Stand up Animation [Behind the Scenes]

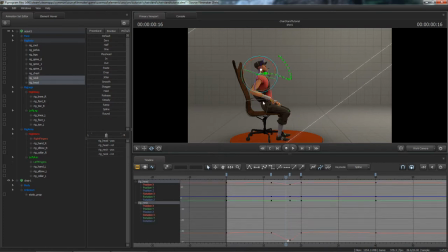So I'll select his head and his neck, and that's the X rotation for them. And I want that to happen later, so I'll grab them and I'll move them down here.
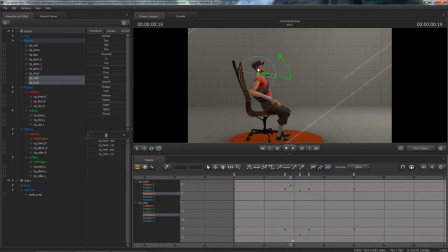So now their rotation is really subtle, so I'll move that just like that. So now you can see it looks like his neck is flicked forward because his body's moving.
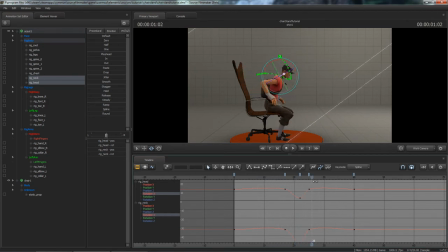There we go. And I want his pelvis to move more forward.
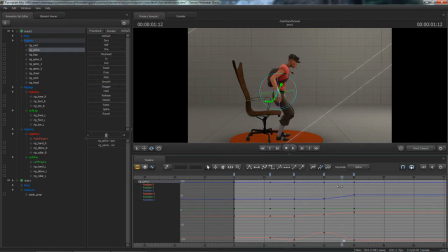Rather than just going straight up like that, I want about here. I'm looking at this green line here. So that's the movement of the pelvis. You can see that it dips down and then it goes straight up there, but I want around here, I want it to move forward a bit there.
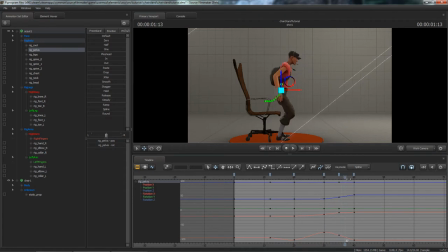So that would be the X position,
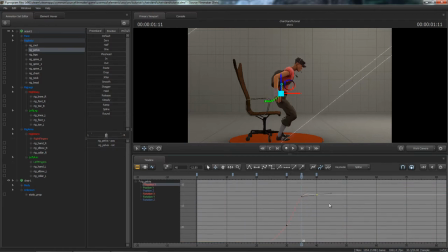and maybe even lift that up a bit there, and I'll leave that like that because that's set to spline. The next keyframe that I put in here, it's going to take next data into consideration.
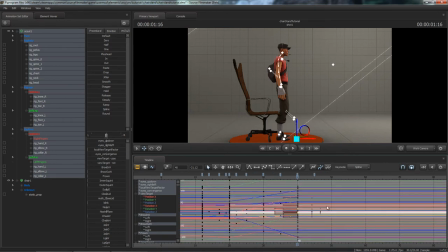Copy these, paste them there. Select all of them, spline them out.
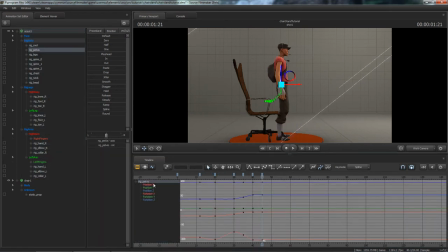Go to his pelvis, select the X position.
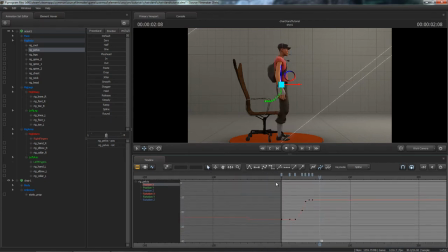Okay, and since this is character animation, I still want to exaggerate these poses, so
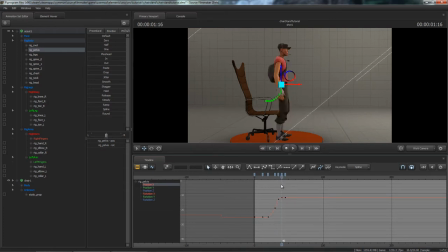I want this pose to be a bit more exaggerated.
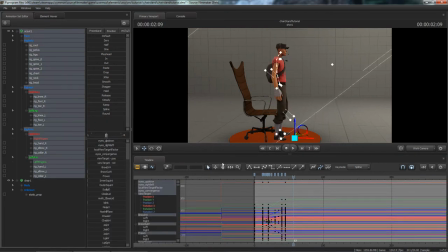And he flicks. You can see, oh god, it's annoying. At the end here, he kind of straightens up a bit too quickly. So I'm just going to drag the end pose and drag that out an extra 5 frames.
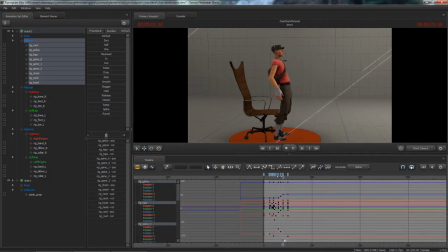So now when I watch that, now it's a bit too slow. That's what a lot of animation is, just little tweaks like that.
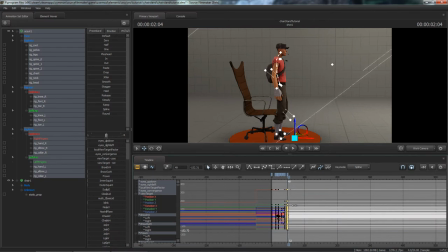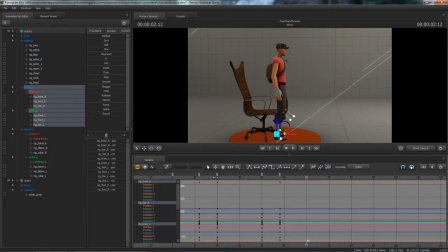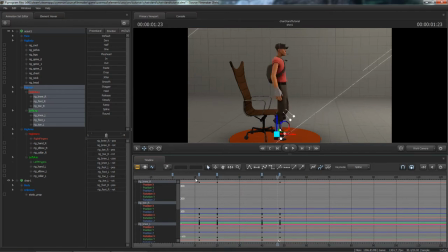He looks a bit like jelly, but yeah, once again, this is a character animation. If you watch any of the old Mickey Mouse animations from Walt Disney, those movements are really exaggerated. And so the next thing that I want to do here, I'm just gonna make his head move when he gets here.
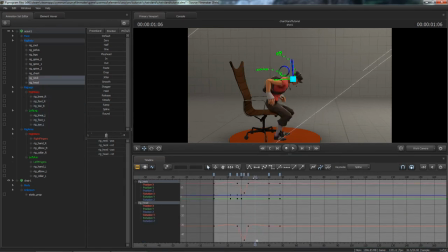I want that to stay down a bit and then flick up.